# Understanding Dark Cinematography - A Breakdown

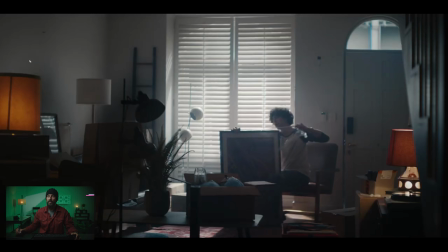[4:06]
You know, you could go ambient out this window and go harder light through here to create your shaft and to have your little highlight side of the face and your little shadow side. Maybe back here behind the stairs, you could put a little backlight to edge it out. And then you could balance to that window.
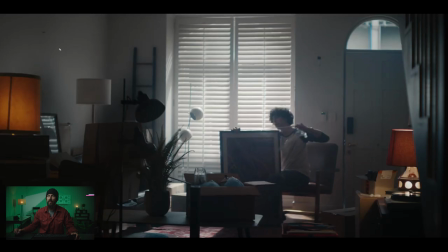[4:23]
But with only one window in a practical location, it's kind of hard. This is where you could, if you want, do the Titan 2 Brig up here, right? Just to set room tone. And then, you know, you could ping off lights left and right as soon as you set that room tone.
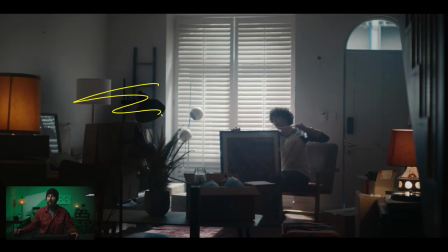[4:36]
But really, the room tone here is being set. by this lamp back here, and then having the practicals on. So, tricky, tricky location. Still, we're doing little things here to help with the depth, right? Like, giving ourselves little clues, because this big wall here is just a flat, that's it.
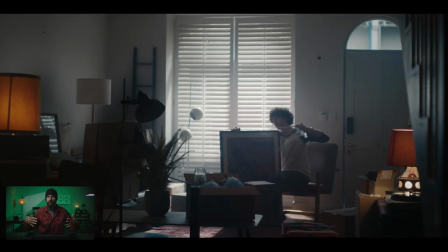[4:53]
There's no more depth, especially with this giant window here. It just blocks everything else, which makes it feel small, and is also hard to pick out our talent, because there's no real lighting contrast or blocking or framing in the image to allow us to get a good look at our man here.
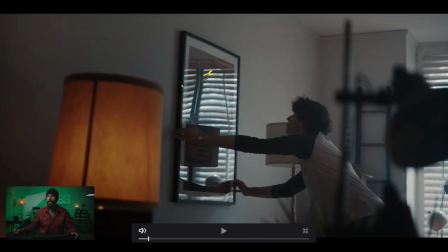[5:10]
So he goes through, rips it off. Now this one, okay, this is interesting. You got that. You got this thing in the foreground, which is nice. This one's not on, right? You can't have too many practicals on when you're a college kid living in a, out of home for his first time. We got little practical elements here, but down, really down on the levels. Let's take a look.
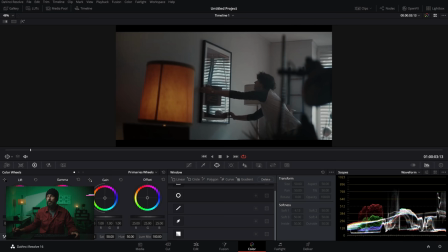[5:27]
If we get out of full screen, I mean, look at that. Highs, not that high, right? And that's those little elements of daylight seeping through. Those are not that high. Most of it is in here. Lots and lots of darkness, not too lifted, just setting that room tone.
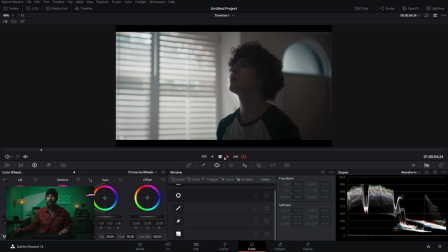[5:46]
Okay, from there let's go bigger. This is the one that we want to talk about right now.
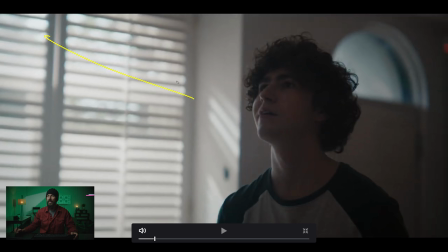[5:51]
This is, now we've set ourselves up perfectly here because now we can. Let's use this lamp as an excuse, right? Let's use this window as an excuse, but then because we don't see the whole thing we can just add a little bit extra here. Give me a little bit more level so that this is just a little bit above whatever is coming through that window and then we shoot
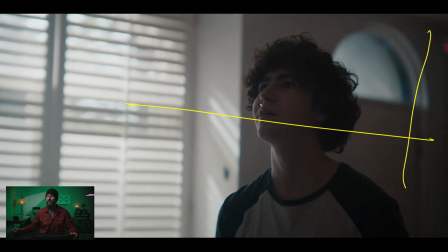[6:10]
into the L of the room right as he backs up you can see the L of the room we're shooting along that wall and we're lighting from the window that we can't see so this window is in the frame but it's only there to give you the the feeling of connection between
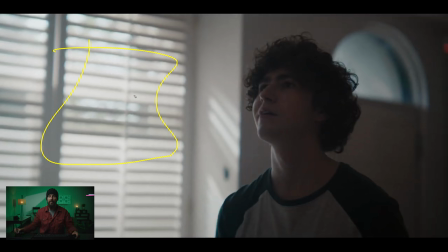[6:24]
the lamp on his face or the light on his face and the light in the scene but real realistically we are lighting through a little gap over here or we're wrapping around with another lamp altogether that doesn't look like there's too much wrap, right? There's not like our little V over here on the side of the face and this beauty wrap.
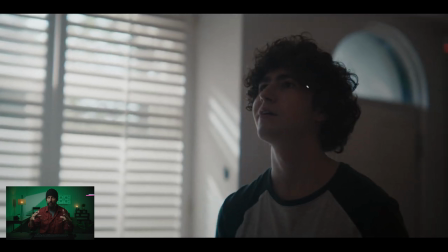[6:39]
This is played much more natural, much more with the levels, the values all closer together, which creates that. It all creates flatness, but it feels a little bit uglier is not the right word, but just more real, less sculpted is the better word. But you still get this little highlight, which is nice, right?
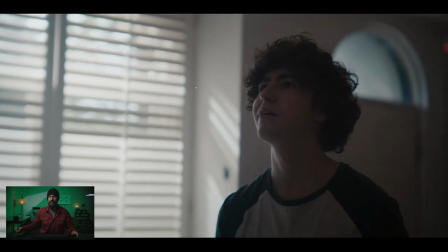[6:56]
No, we haven't gone with a crazy backlight or anything like that, but just the framing is really nice because we're shooting along, getting all this in the background. It's just really, really nice. Let's see if we can't make that pen any bigger like it normally is to find out why that happens.
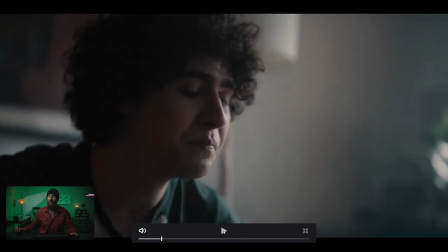[7:10]
We back up again to the shot we've already seen, and then this one. Now, again, we haven't switched the sides of the room, right?
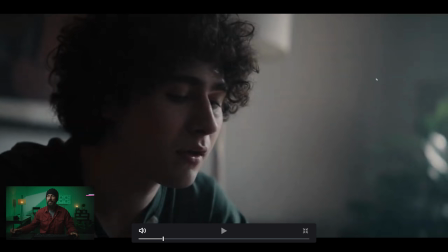[7:16]
We haven't switched, but now this is beautiful. Now we can really crank up the level on that window, and we can even have a piece of diffusion to make it even softer to help wrap it around more. You see this value over here. It's not like too much. It's just enough where you get this little bang from the window and then you get just enough wrap on this side to help carry the light around.
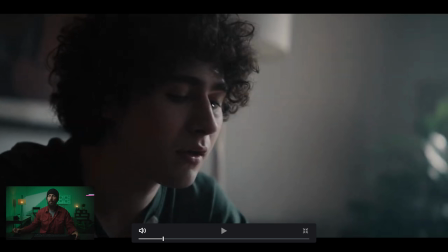[7:36]
And really, it feels really dense in the lower part of the image, which is what you need when you're going dark. You want to expand those levels so that the image doesn't just fall off a cliff. It gradually gets to darkness. You can still see a little bit of something in the hair there too.
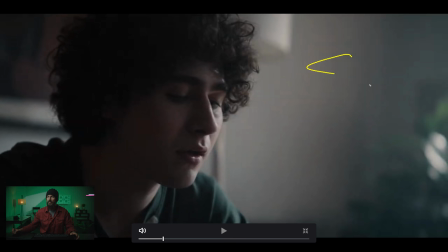[7:51]
It just gradually, ever so softly gets there. And then this just huge amounts of haze, just haziness, which brings those levels, you know, It just tames the highs and brings up the shadows and helps separate. So you can go a little bit crazier on the key when you have haze because it'll just soften it off and make it a little bit more rappy. So that's this look.
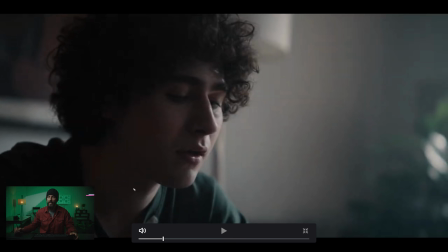[8:11]
Again, nice because once we decided in that wide that we were going to play on this side of the line, looking towards the window, this is what you get when you're going closer, right? It's like the chess moves. You know that the first move is, okay, going to be the wide. But really, yeah, we'll get the wide. But really, we're setting up for five moves later. When we come in for this close-up, We don't have to change any lighting.
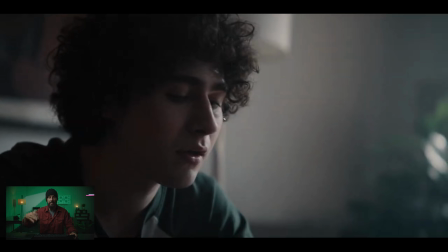[8:30]
We just bring in a piece of diffusion, and that saves 20 minutes relighting the whole thing. It just makes you work so much quicker.
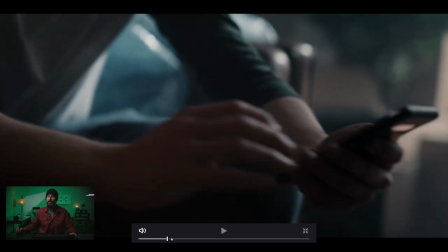[8:36]
Then we go to the hand, and we know that if we're on the shadow side for the hand shot, we know that...
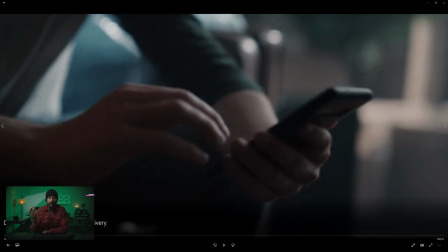[8:42]
What's going on here? Frozen. Okay, well, DaVinci Resolve just crashed halfway through this thing. I'm not gonna start again. So we're gonna push on through whatever this is, Windows Media Player. So forgive me for the technical issues, but we will solve it. So we know if we're on this side of the line and we're shooting into the shadow,
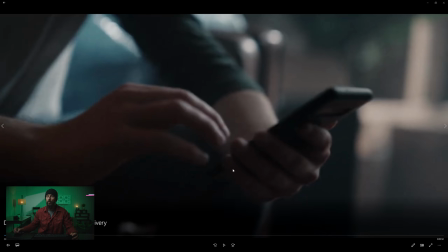[9:00]
and we've already developed that we're lighting through the window that we can't see, we're setting ourselves up for an easy over-the-shoulder shot,
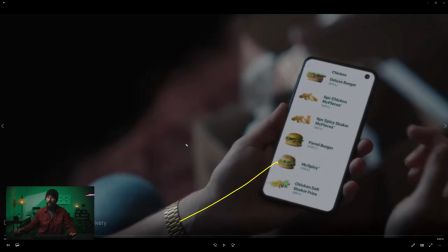[9:06]
right? This is your phone shot, your credit card shot. Look at the shadow that transfers here, right? That's what we're looking for. Same thing that happens over the phone. You get that little soft line, which is a four-by piece of diffusion here. You use our friend's head here to get the diffusion even closer. Then you wrap it around.
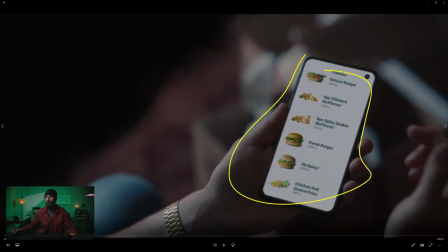[9:22]
You put some green screen on there, right? It's not a perfect comp job. it's hard to get this angle of the phone right. This is always one of those things on set where you're like, oh, it'll be easy. We just get the hand shot. Look, all we have to do is bring in diffusion, a little bit of neg over here, right?
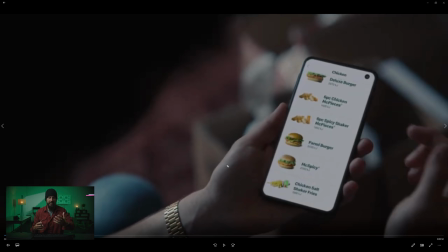[9:35]
And this will create the shadow, this will create the light, and we're ready. But then you actually get there, and we got to like, okay, we want to see that knee, we want to see his shoulder. You got to get the hand in just the right spot. You don't want your fingers blocking any of the important information. And because this is actually green screen on the day, or just a blank black screen,
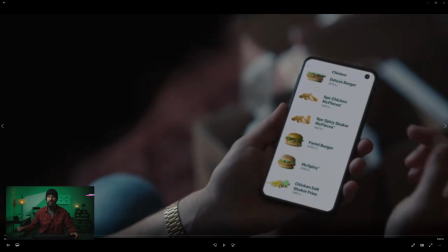[9:54]
The talent doesn't know where to put their finger, so they put their finger over this thing and this shot ends up taking four hours because you're just trying to nail it.
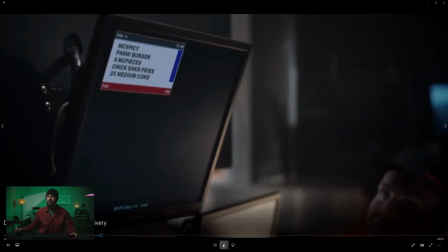[10:02]
But really that is the look at the room, then we're inside the dark McDonald's, which we've seen before.
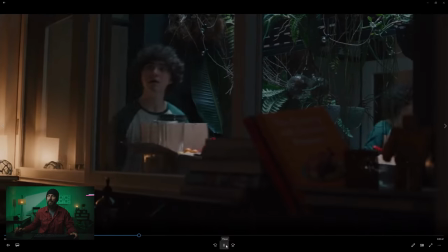[10:07]
And was there anything else that we wanted to bring up in this one? I think that was about it. Oh, the doorway stuff, right?
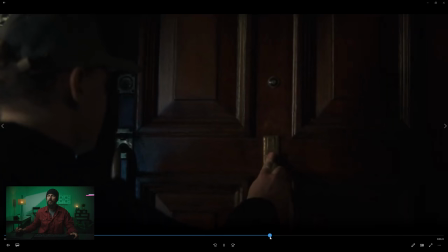[10:12]
Where's the doorway? Yeah. So, again,
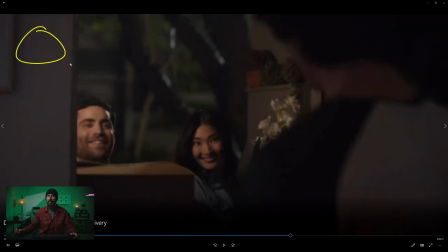[10:15]
doorway answer, always a tough lighting situation. boom okay we're gonna go with the really hot practical light here we're gonna backlight all those things in the background because this is an actual location we really lift it with some nice warm light where we've got his shoulder in he's really down let's
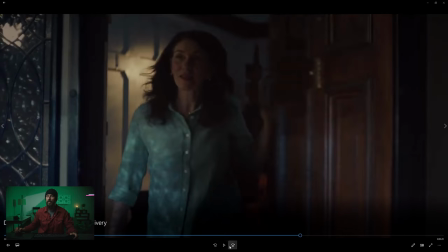[10:34]
see if we do it do we do a reverse smile nope we go straight to mom so mom's is good too because see how she doesn't stay
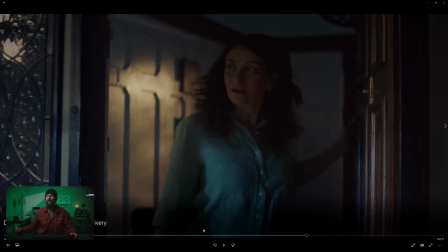[10:40]
in the room she's got to come out because she's got to find the light look we got this hot light on there,
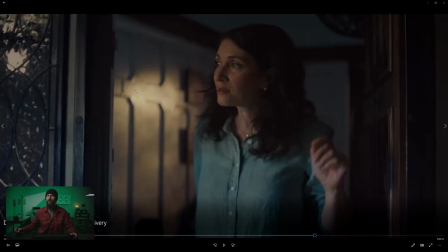[10:47]
but she has to find it. If she stays in the door, she doesn't find it. There it is. Now, that's what you tell the talent on the day. You say, listen, yeah, I know you want to stay in your house, right? It's raining. There's some crazy person just running through the rain, bringing you McDonald's. That isn't weird. No, but come out of your house, right? You want to make yourself really vulnerable.
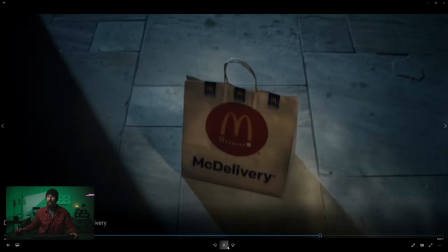[11:04]
So do that. And then that's how you can actually light them, right? Uh-oh, someone knocked and just left a bag of food.
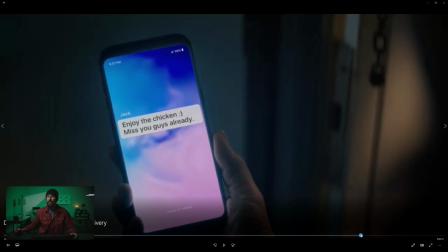[11:10]
I don't know if I'm eating that bag of food. Oh, yes, enjoy your chicken. Yum. Okay, and then you get that little smile there. This is nice, right? Hotspot, interest in the background, shooting into the L of this room to create depth. We got the nice wooden door behind. Shadow, key light, a little bit from the phone. You can see the blue in there. See the blue inside of that, whatever that key is light. But the important thing is step out, right?
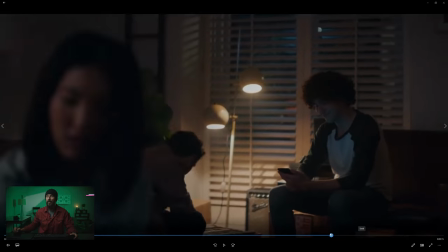[11:35]
That's all we have to say really here. Step out, don't be stuck in there.
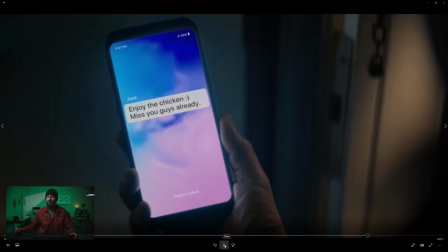[11:39]
Because if you're stuck in there, it's going to be really dark and it's going to be hard to shoot so anyway just a real quick look at this commercial that I randomly came across it has some really good points to it I don't know who shot it but kudos to you because you did some good things and keeping it dark and down but just expanding that toe anyway that'll do it if you've got suggestions leave them down in the comments always looking for great commercials that we can break down and we will see you in the next one goodbye